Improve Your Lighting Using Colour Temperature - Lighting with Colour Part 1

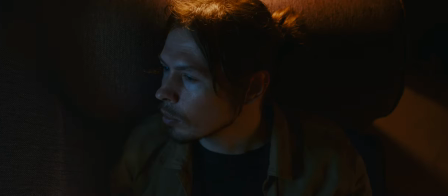Colour can be an integral component to lighting an image,
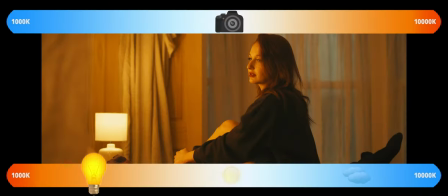and in this short course we'll take a look at how we can utilise colour temperature and white
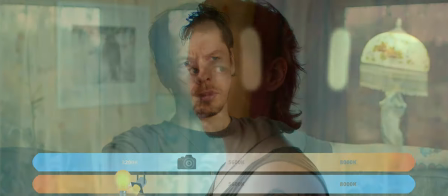balance to motivate and replicate both natural and
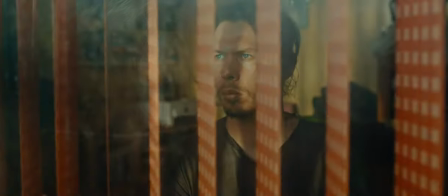artificial light, realistically and creatively,
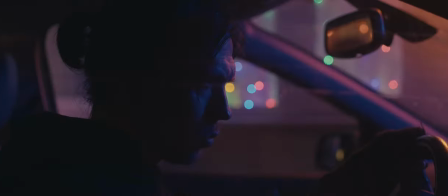as well as using RGB lighting to expand upon these skills.
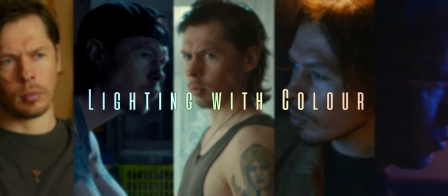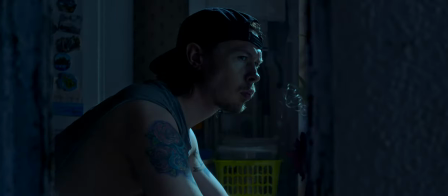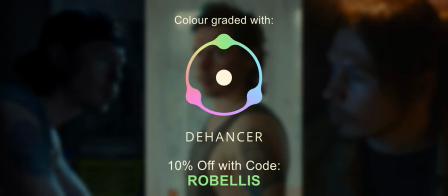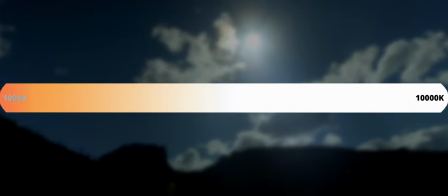Color temperature is measured using the Kelvin scale, with warmer temperatures at the lower end of the scale and cooler temperatures at the higher end.
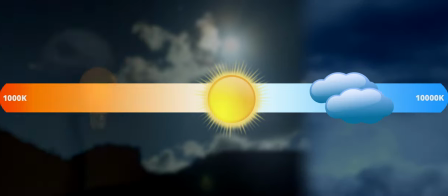Both naturally occurring and artificial lighting fit into this scale.
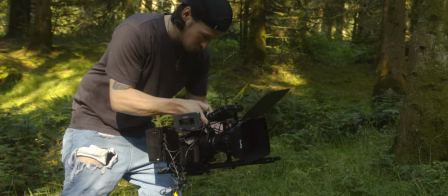And in photography or cinematography, you're likely to be using daylight or tungsten lighting.
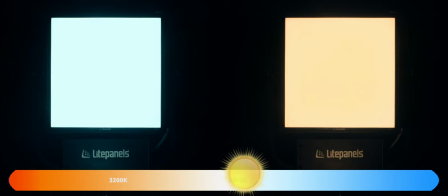Daylight lighting sits around the same temperature is midday sun, around 5600 Kelvin,
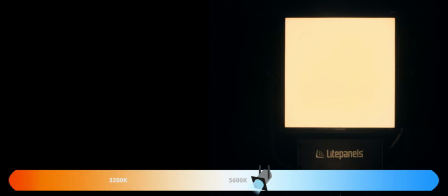whereas tungsten lighting sits closer to an incandescent or halogen household bulb, around 3200 Kelvin.
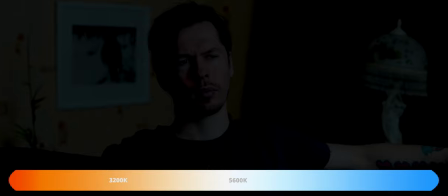Generally, this means that if we want our image to take place in daylight, we use a daylight balanced light.
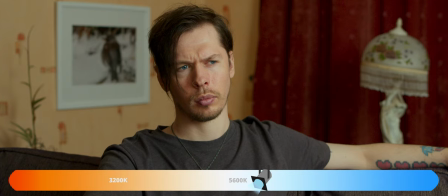If we want our image to take place in a lit environment indoors at night, we use a tungsten balanced light.
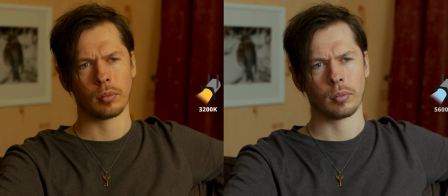Now these two colour temperatures are easy enough for our eyes to adjust to, but cameras don't see light and colour the same way we do, and their white balance needs to be calibrated to match the colour temperature that's lighting the scene.
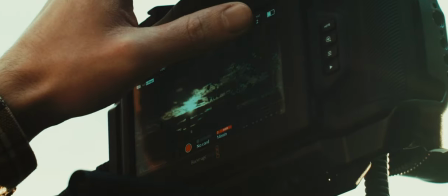Most everyday cameras do this automatically, but when we want to take full control of the colour in our image we need to set the white balance manually.
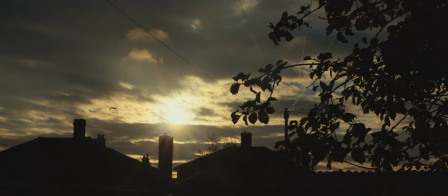This can be done in camera or in post-production if the shot has been captured in a raw format.
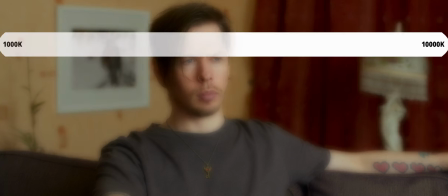Now a camera's white balance is also set using the Kelvin scale although it can be a little confusing at
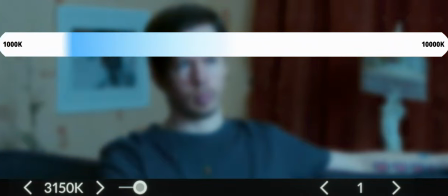first as setting the lower temperatures in camera cool down the image whilst higher temperatures warm it up,
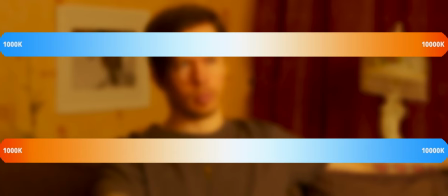which is the opposite to what we know about the Kelvin scale when relating to our light source it.
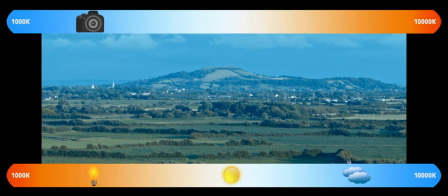An easy way to look at this is that our camera is compensating for the colour temperature of the light in the scene,
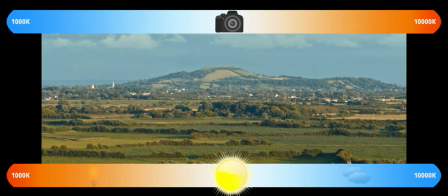neutralising it and allowing the colours in our shot to look more natural.
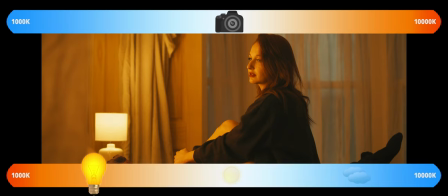The warmer the light on the Kelvin scale, our camera needs to cool down the image to match it.
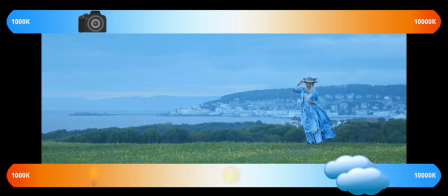The colder the light on the Kelvin scale, our camera needs to warm up the image to match it.
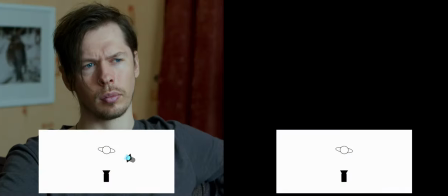So we could shoot with either a daylight balanced light, or a tungsten one,
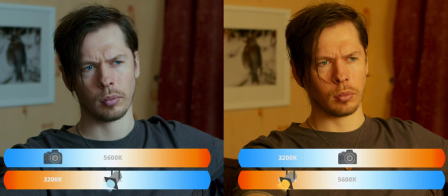but once our white balance is set in camera to match the light source in the scene, the image is going to look exactly the same, regardless of the colour temperature of light used.
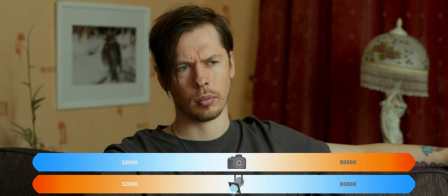This gives us the base for a neutral image, but if we want to create different looks, we can uncouple our camera's white balance from the temperature of the light in the scene,
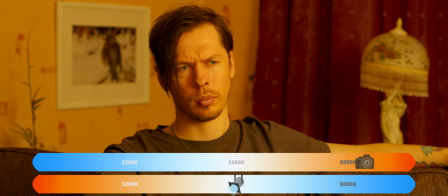using higher Kelvin ratings than our light source to add more warmth, or lower Kelvin ratings to cool down the image. Our white balance actually allows us to creatively represent any time of day or lighting situation we want.